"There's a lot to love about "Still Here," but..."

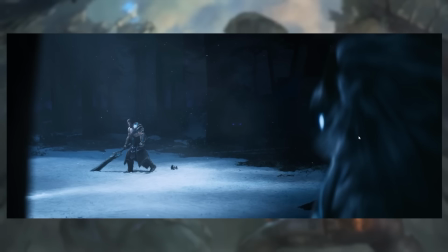I have my issues with the choice of aesthetic here, like that very sort of grounded, realistic sort of Diablo Blizzard Entertainment aesthetic, like generic AAA video game fantasy aesthetic, but in the execution of how they do it,
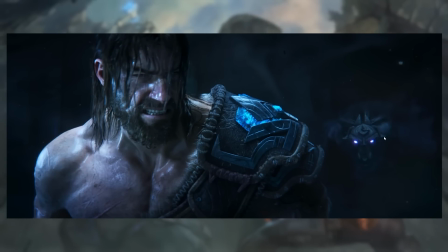it is excellently done, like the way they have the shadows of the Kindred fading in and out of things.
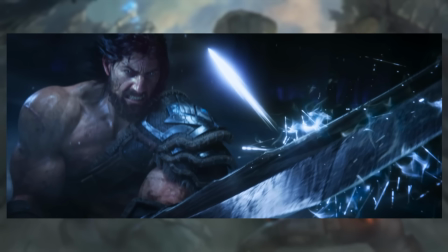Interesting design choice with Wolf also, to give Wolf a full proper body, right?
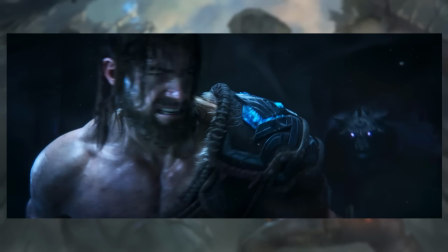Like, to make Wolf an actual freaking wolf rather than the hovering ghost spirit. I like this effect very much as well,
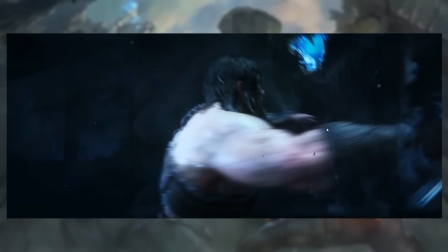where he's this darkness that just has like a lounging maw coming out of it. I think that's an interesting visual choice, and like,
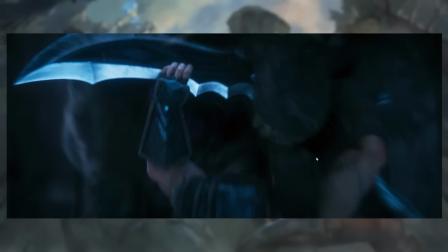it comes from like the fact that,
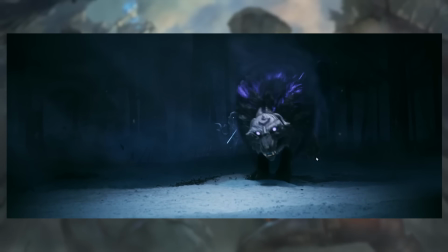like, part of the reason why Wolf doesn't have a body in League of Legends is that if the Kindred was like Lamb with the arrows, and then this motherfucker like trotting alongside her, everyone would sort of expect,
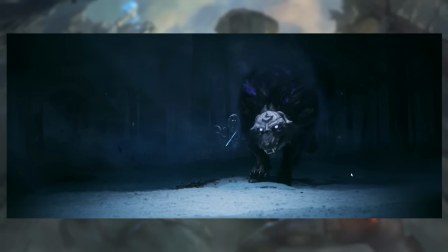well, that's part of her hitbox, right? Like, if we hit Wolf, then we hit Kindred, right? Like, we hit the whole champion. And so instead, designing Wolf to be like this hovering spirit that sort of just orbits around Lamb, that creates a lot more gameplay clarity, that Lamb is like the primary character.
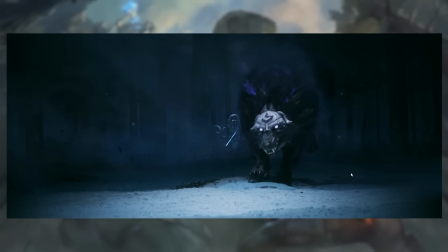That's the one you're aiming at. And Wolf is like more of a passive companion, sort of in the same way that Pix is a passive companion to Lulu. Like, so those are character design things, like, in game, you need to make those decisions about, like, we can't give them a hitbox that's that fucking big because they're supposed to be like a
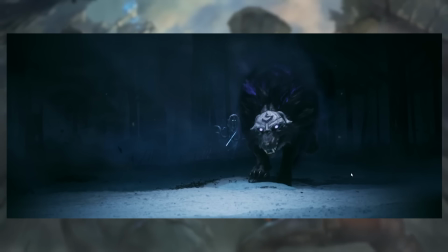relatively squishy AD carry, and that's a big problem if they're much easier to hit with like a blitz hook or whatever. So that's a design choice that probably comes out of those gameplay considerations. But here, because we don't have to care about gameplay considerations, so fuck it, Wolf is a fucking Tibetan Mastiff, and also a dire wolf,
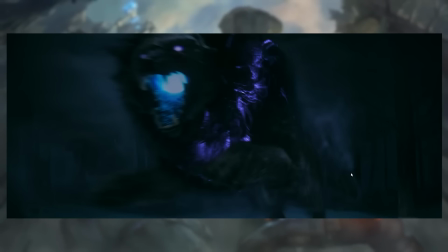and just the biggest, chunkiest wall of like fur and teeth you've ever seen in your life.
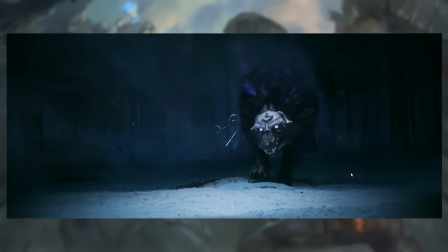And it worked great for this particular short as well, like, because it really emphasizes the contrast between Lamb and Wolf,
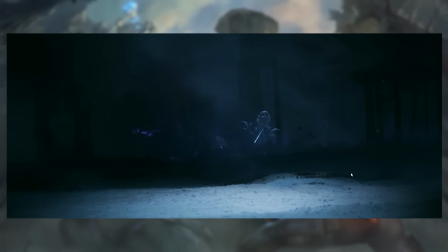which comes across in their animation, which is another thing that I really, really like, is that while Wolf is like constantly charging Tryndamere, wrestling with him, like,
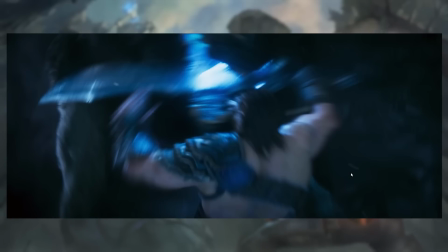fucking I'll eat your face and your brains and whatever, Lamb just stands on the outside of the fight.
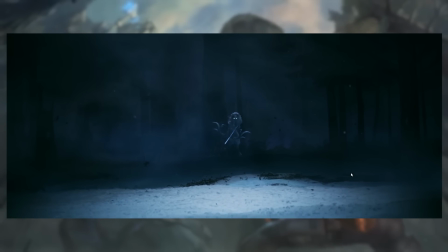She's just gently pacing, just like circling him from like outside of the ring of light, right? Like, Wolf charges into Tryndamere's space, like into the, if the light is life, right, in the center of the scene, then Lamb stays on the outside. Like, she doesn't violate this boundary of light.
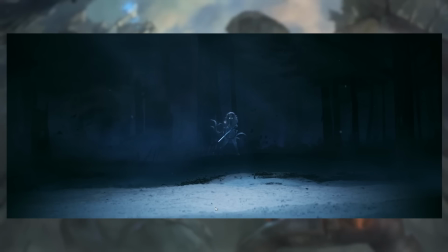She doesn't step into the space of life. She just snipes gently from the outside, right? Just circling around him, analyzing him, looking at him. It is chilling. Like, that is sort of a thing that, like, that makes her genuinely kind of scary, which is something like, that's one of the weaknesses a little bit of Lamb as a character design, like as an embodiment of death,
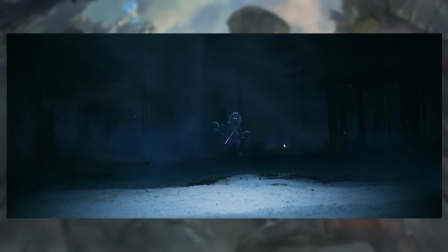is that the way that she's usually rendered, she's not very spooky, right?
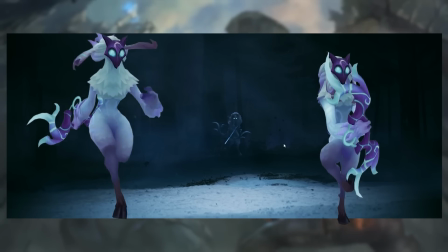Like, her character design doesn't naturally lend itself well to spookiness, which is a mild weakness in the Kindred character design,
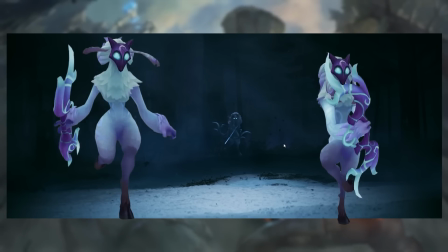that the character designers just sort of couldn't resist making her adorable and kind of like attractive.
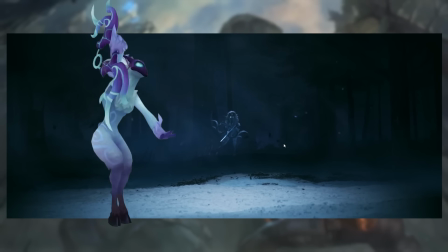She has a substantial bottom if you look at her character model in game,
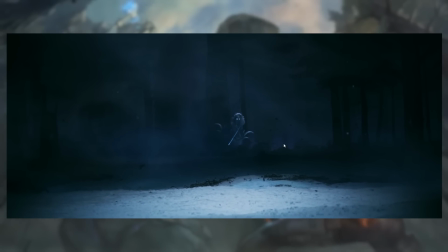but framing her this way as like this thing that's hovering on the edge of your perception, just waiting for a moment when you slip up, when you're not paying attention, when you're not all there to resist her with all your might at every given moment.
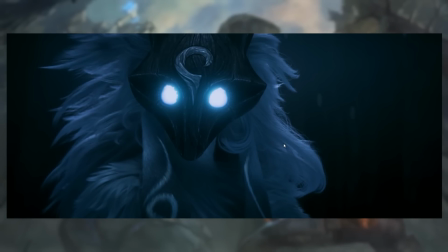That's a scary thing. To be hunted by this lamb while Wolf is fucking coming at you, that's a scary situation to be in.
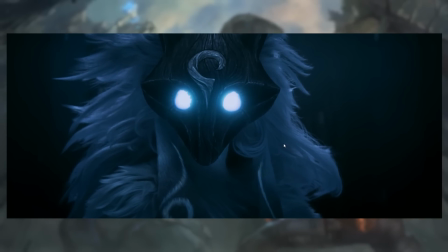That makes Lamb a lot scarier.
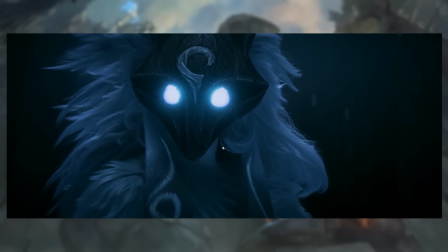And like this framing of her as this like just rock steady stare, unblinking, looking right at you,
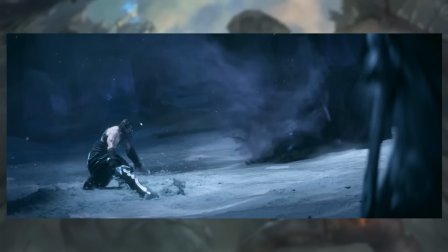just circling you and waiting, observing Tryndamere from the outside, just looking for a moment when his attention isn't quite where it's supposed to be.
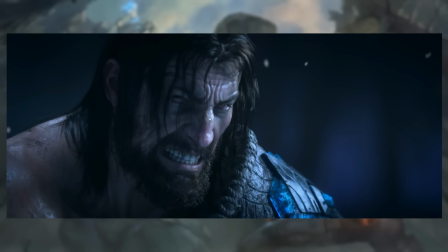And we can see here is where like the undying battle rage really kicks in. And when it does, Tryndamere is the one who leaves the circle of light, right? That's the other thing, is like the battle rage is bad. It's bad for him.
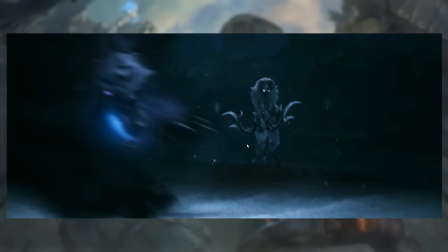It's not a good state for him to be in, is that when he enters the battle rage, he rushes out from the circle of life.
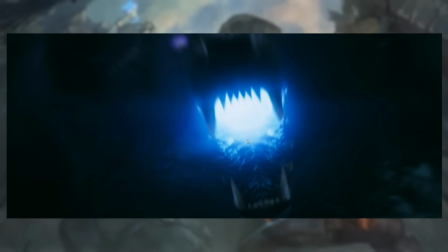He rushes directly into Wolf's mouth.
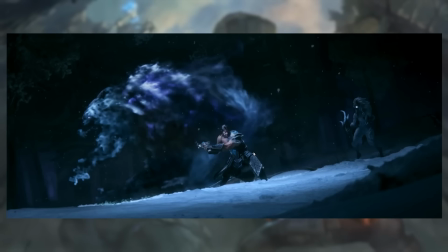Like he's rushing towards death defiantly, obviously, but he's running away from life.
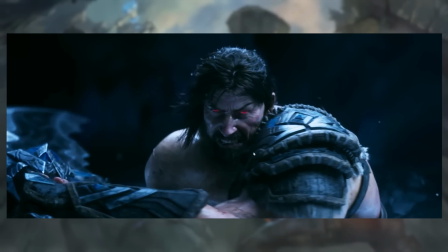He's running away from that in order just to like indulge his battle rage.
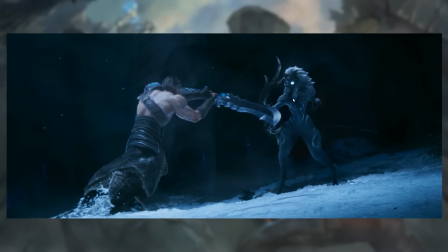And you get this thing of like, oh, he broke her power and like he nearly
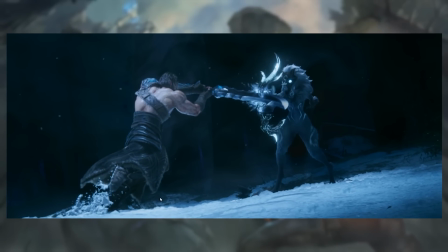injured her, and he just barely doesn't step over the edge, just barely.
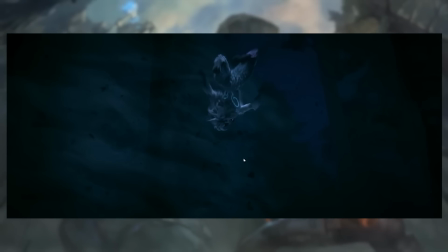But then Lamb does a cool ass motherfucking backflip and lands, and yeah, like,
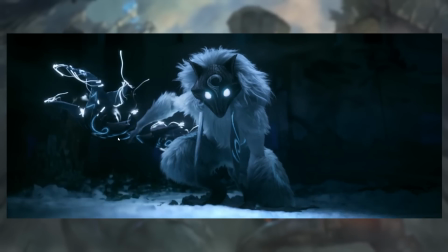no, that doesn't work. Of course that doesn't work. But we do get that little, like,
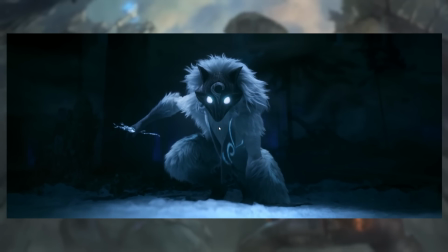again, a great little animation detail, that little head tilt that just kind of goes, oh, like, as though, like, that's novel, that's interesting. Lamb isn't worried. It's like, because Lamb is death. Why would Lamb be worried? But she's just kind of going, oh, this mortal is interesting.
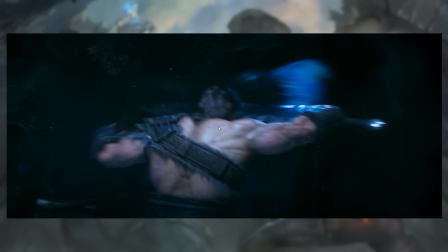Like, again, the layers of storytelling that are going on with the animation of these characters is excellent. And one of the good things is that, like, even if you don't really know about Tryndamere's undying rage thing, a lot of this is accessible.
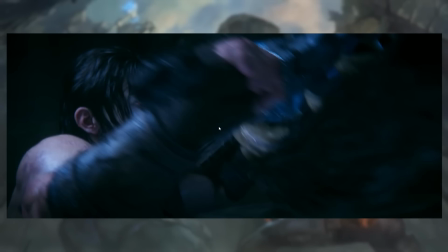Like, a lot of this is stuff that if you, like, pay attention to the imagery and like, you sort of understand that, okay, they are death and, like, this is the thing that's happening.
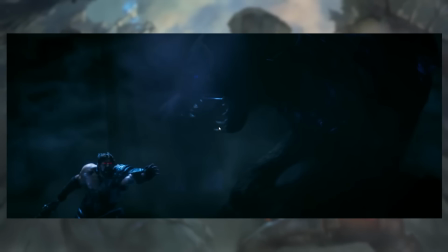He's fighting death here. You can kind of intuit a lot of what's going on, which is like one of the things that I really prize
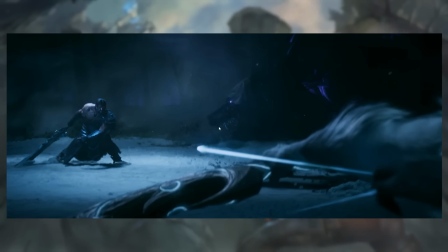in trailers like this, is that you don't have to have read all of the fucking lore of League of Legends in order to understand what's going on here. That's another one of the criticisms we'll be talking about with the other segments. In the criticism segment, I'll try and restrain myself, but that's what I really like about this section, is that it's so accessible.
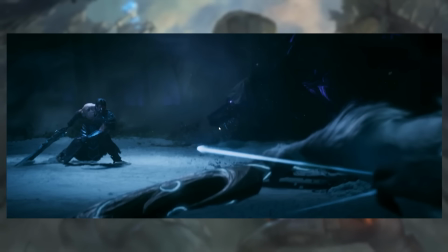Like, its visual language is... It's a little weird. It's like, why is there an arrow and a wolf? Like, that stuff is weird, but you can kind of intuit what the visual metaphor is here once you get the added context of, like,
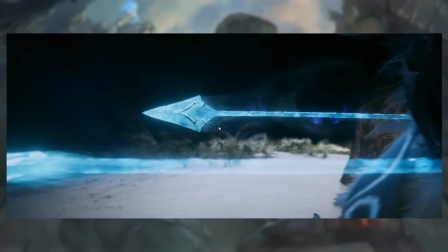Kindred puts her bow down when Ashe arrives. And there's also this other thing, that we have this...
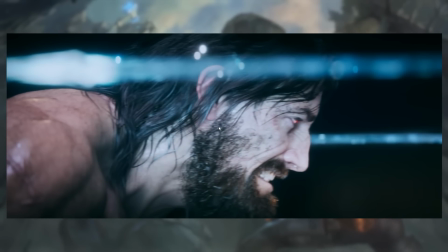there's this equivalence being drawn in the imagery between Tryndamere and Wolf, in that they are both, like, raging beasts, essentially. Like, they're both like these raging violent beasts fighting off attackers, like charging ahead.
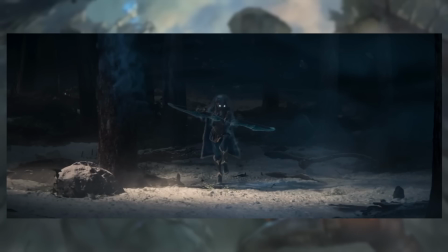And then Ashe and Kindred, like, and there's this sort of contrasting counterpart thing being set up, that Ashe and Tryndamere are in life like as closely partnered two halves of a whole,
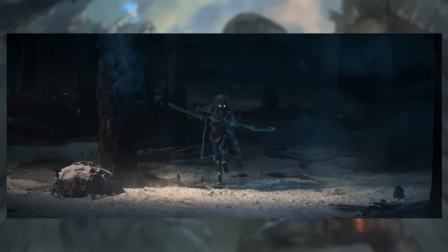in the same way that Wolf and Lamb are, right? Like, Wolf and Lamb are two halves of one person.
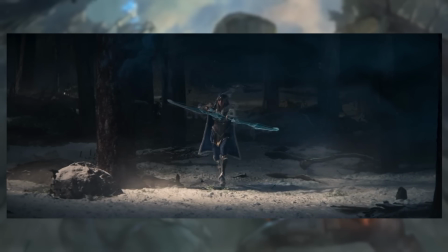And so I think the storytelling here is that, like, Ashe is as important to Tryndamere as Lamb is to Wolf, right?
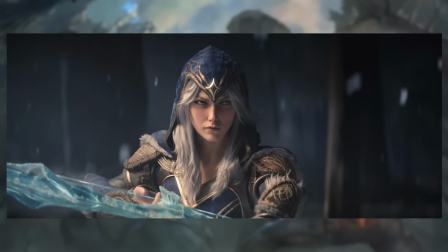And that Tryndamere and Wolf has some characteristics in common, and Ashe and Kindred and Lamb have some characteristics in common.
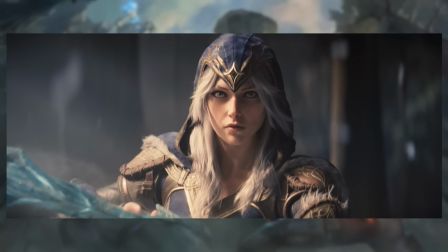Like, that caution, like, that Lamb is the patient hunter who waits for the right moment to strike, while Wolf is there, I'll fucking eat you, like, charging ahead, barging into battle thing. And again, that is a little thing for the lore hounds, like the people who know the shit.
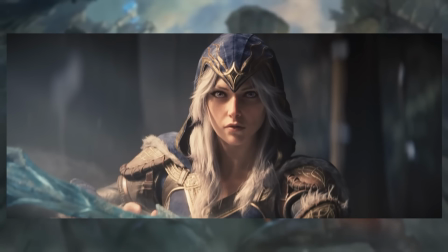But I like that as a little Easter egg just for us.
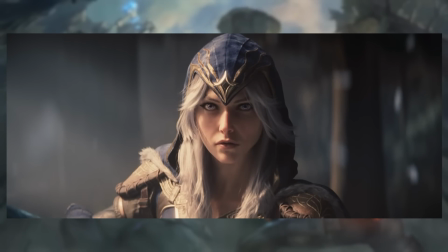Anyway, let's move on to the Kayle and Morgana section.